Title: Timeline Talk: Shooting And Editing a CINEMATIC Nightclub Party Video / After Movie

Editing to the beat of the song dictates pacing and the flow of your video, whether you should slow the shots down or speed them back up.
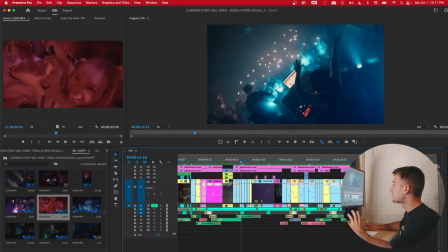[11:30]
An example of this would be right here, where the first 13 seconds of the song, you can see towards the start,
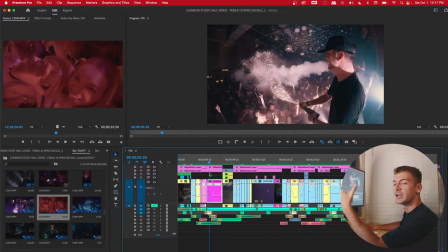[11:36]
They're kind of slow introducing you to the venue and what's going on showcasing the viewer what they missed out on or what they could be a part of next time they show
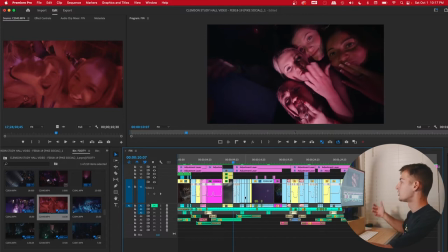[11:43]
up and as the beat of The song speeds up approaching the drop we can see that the cuts get a lot faster and a lot smaller So let's play that out and hear how I edit to the beat and the base of the song
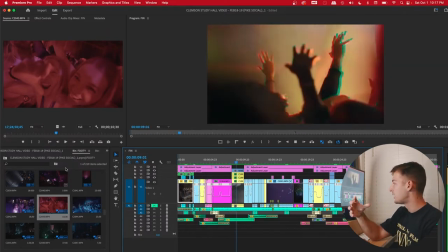[11:58]
Switching it up so it's not the same now
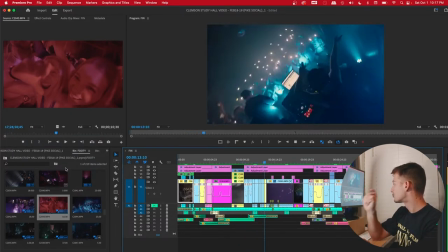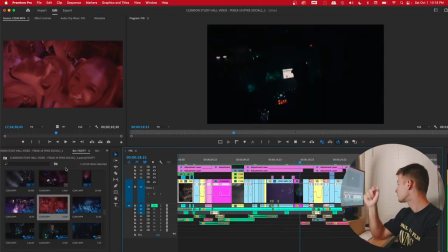What I'm really editing too is that Here is a very good example of that.
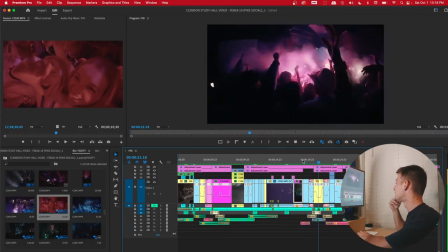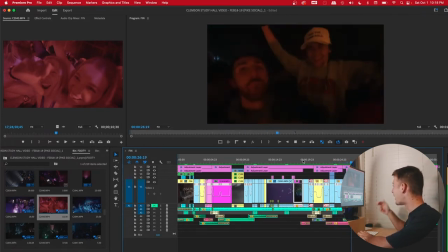Now what's super important about this is not trying to stick to one beat of the song throughout the whole video. This gets super static and boring and just creates a very predictable video.
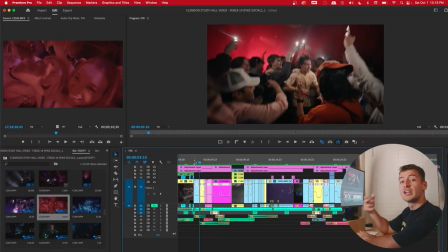[12:42]
An example of that is this introduction here. where the first couple of shots are on the beat of the song, and then when it starts to get repetitive, I switch it up, include a long shot, where there should actually be a lot of cuts, but because we already saw that, I switch it up and do this.
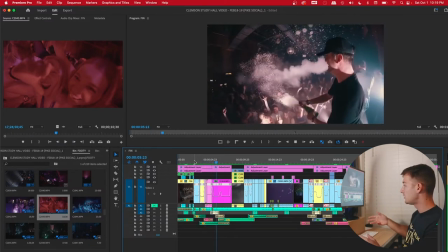[12:55]
To the beat, to the beat, to the beat. Here, that long shot.
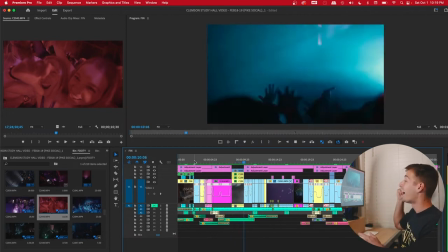[13:00]
To the beat again, bring you back in. And now to the beat a lot before the drop.
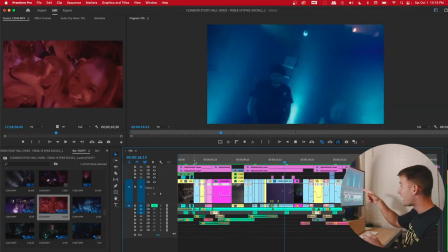[13:07]
Moving his hands to the beat again. Bam.
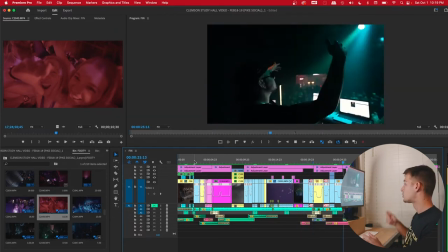[13:13]
Bam. Switch it up.
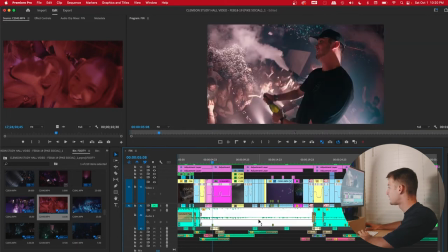[13:18]
To help me out with this, a lot of times what I'll do is I'll throw markers on this song, which is in audio 2, to help me dictate where the cut should be.
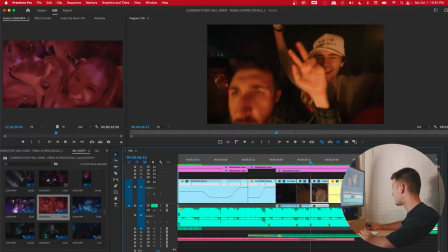[13:26]
For example, here and here. You can see the little markers, which you can add by just pressing M on your keyboard. So you can listen to the song, close your eyes, and just hit M, M, M every time you hear an instrument or a part of the song that you think you want to dictate the pacing and the cuts of your videos to. Moving on from editing to the beat of the song, you might have noticed on that same audio track that there's a bunch of audio files underneath it. This is what we're going to call sound design. What we're trying to do with sound design is really immerse the viewer inside of the video and make them feel as if they were at the event. This can be really powerful psychologically and really want to make them continue watching as it makes the venue seem way more fun.
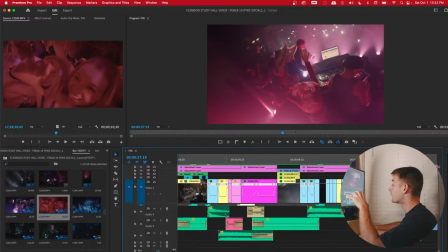[14:05]
What I did just now is color the main song purple. Now that you can see that here, everything that isn't purple and on audio track too is old sound design.
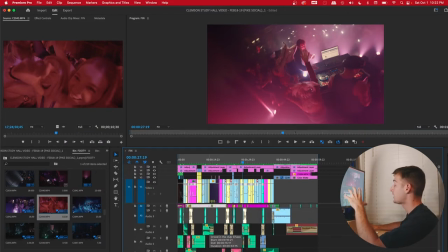[14:14]
You can see a handful of different effects and things that I utilize to help make the sound design way more convincing. So now let's take a look at the video, mute the song, and hear what all of the sounds sound like without the song entirely.
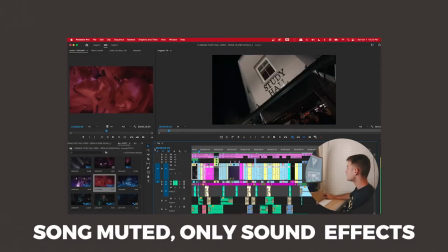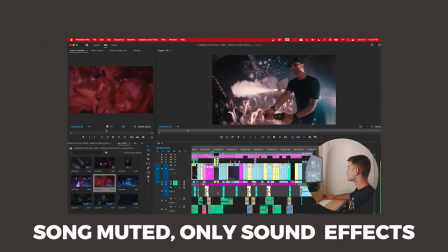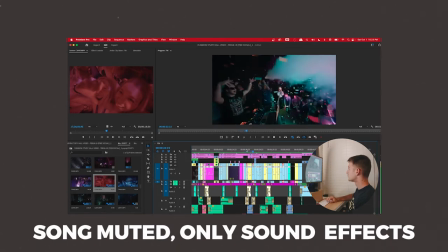Sounds crazy, right? Now let's listen to it one more time, but with the song back.
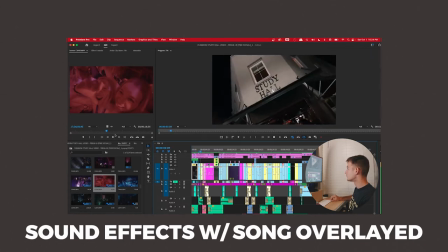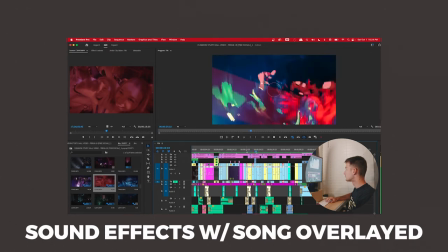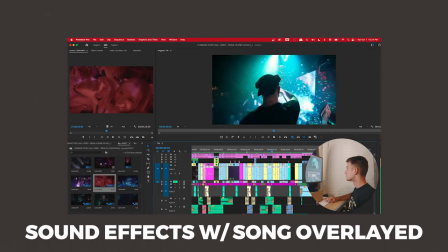Feels way more natural with the song added back in. I actually have an entire video dedicated to only sound design on my channel, which I'll link in the upper right hand corner But here are some of the sounds I used risers bass drops Lots of different
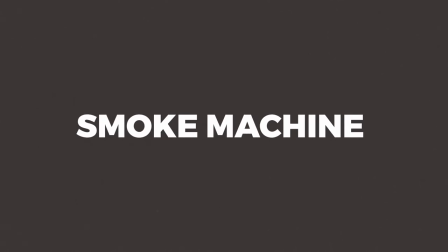[15:21]
audience cheering sounds camera clicks smoke cannons low-pass filters and much more Let me show you an example of the low-pass filter as I haven't really touched on this on my channel before I'm usually using this to show importance to a certain shot
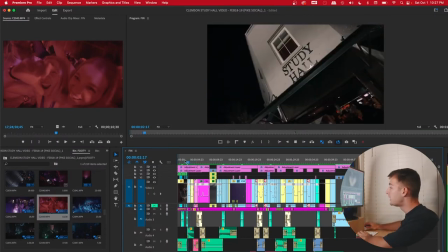[15:35]
Right here the name of the venue and you can hear it happen right here.
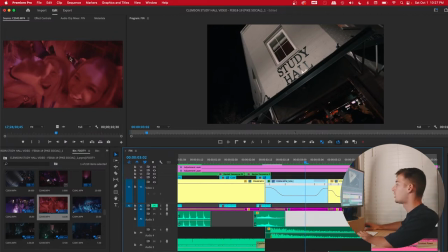[15:40]
If we click on this section of the song, you can see that I have a low-pass filter. So let's hear what it sounds like without it and with it.
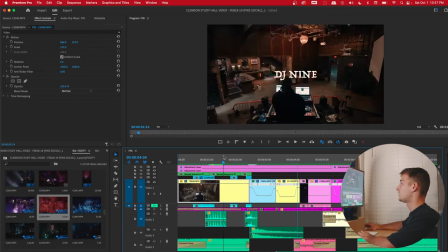[15:50]
That's without, and now let's listen to it with it back on.
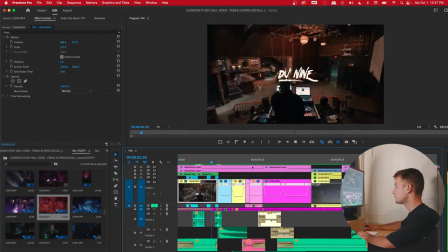[15:56]
You can see that it kind of subdues the sound of the song, showing importance to the shot on the screen.
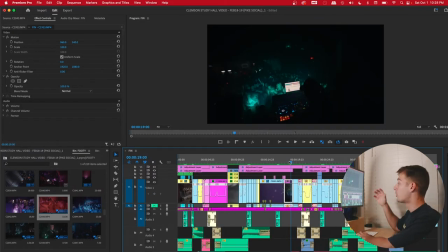[16:04]
A second example of that where I want to show importance to a shot is right here.
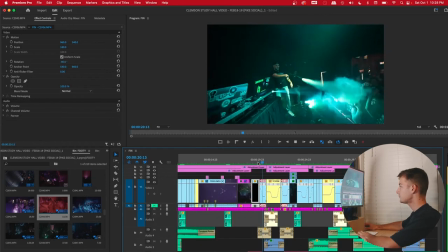[16:10]
Song mutes out, goes back in, out, back in. And really again what the goal is here is just to do something different that may grab the viewer's attention or just make the video feel right. Lastly I wanted to make sure that I talked about shot variation. This is something I did throughout the entire video just to make sure that it wouldn't get stale, boring, and repetitive. You can do the same thing by doing a handful of things that I'm going to mention now. You definitely want to move around the venue, whether it's behind the DJ, in front of the DJ, on the DJ stage, but don't just stick around there. Also move way behind the audience. Go inside of the audience. Try to get a different angle from up high. Try to do something that people haven't really seen at this venue, festival, concert before. A great example of this would be interacting with the crowd. I personally set those shots up because I knew the video could get stale and boring just watching people partying the whole time so I pre-plan some ideas of somebody pouring a drink or asking girls to blow a kiss towards the camera getting somebody on stage with the DJ to put the DJ's headphones on here are some of my personal favorite shot variation ideas that I'll list off to you now interacting with the artist or DJ asking people to interact with the DJ putting arms around one another get someone to do something with a bottle of liquor or something with the headphones like I mentioned previously ask the DJ to throw their hands up and try to create a transition.
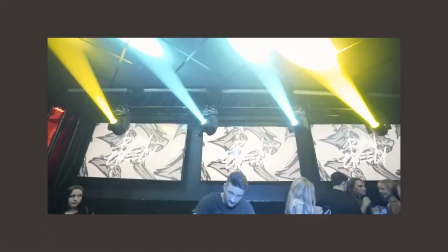As for the audience you can go inside the audience you can stand behind the audience you can film the audience from on top of the stage looking down get some people to do
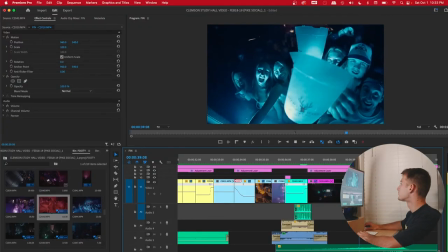[17:46]
a cheers with their drink just like this here creating a cool transition kind of match cutting putting the cup to
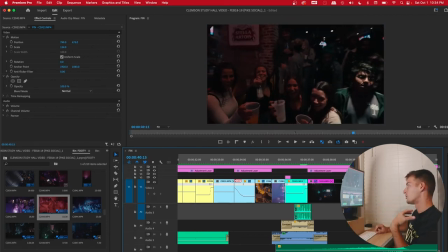[17:54]
the lens and then the next shot starting the same idea with the cups towards the lens bringing them back it's
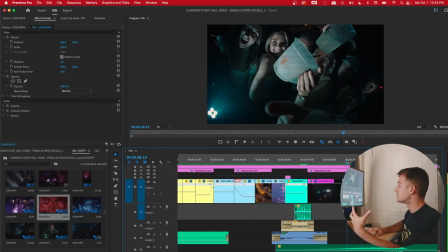[18:02]
better without such like a wide-angle lens so it really covers the whole frame but the idea is definitely there you can also get someone to do something funny or introduce the video here are some examples of how I did this in the past the only risky thing with this is that you have to make sure that it's engaging and capturing the audience's attention however worse comes to
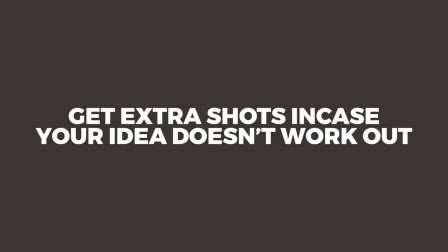[18:29]
worse you get back to the editing bay and you just decide to delete it just don't depend on it to make your video unless you are certain that it's gonna work there's a handful of other effects I would love to discuss, but I'm going to save them for further videos. So now that we know all of this, let's watch the video back one more time, keeping in mind all of these things and trying to point them out and see how I incorporated them all together. Paying close attention to how I showcased the venue at the start of the video and utilized in-camera transitions, continuity and framing, speed ramping, the title sequence, editing to the beat of the song, creating flow, sound design, and all the different shot variations throughout the video.
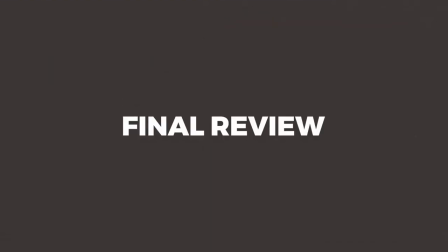[19:03]
Let's watch it through with the sound and the timeline playing at the same time just like we did at the start sweet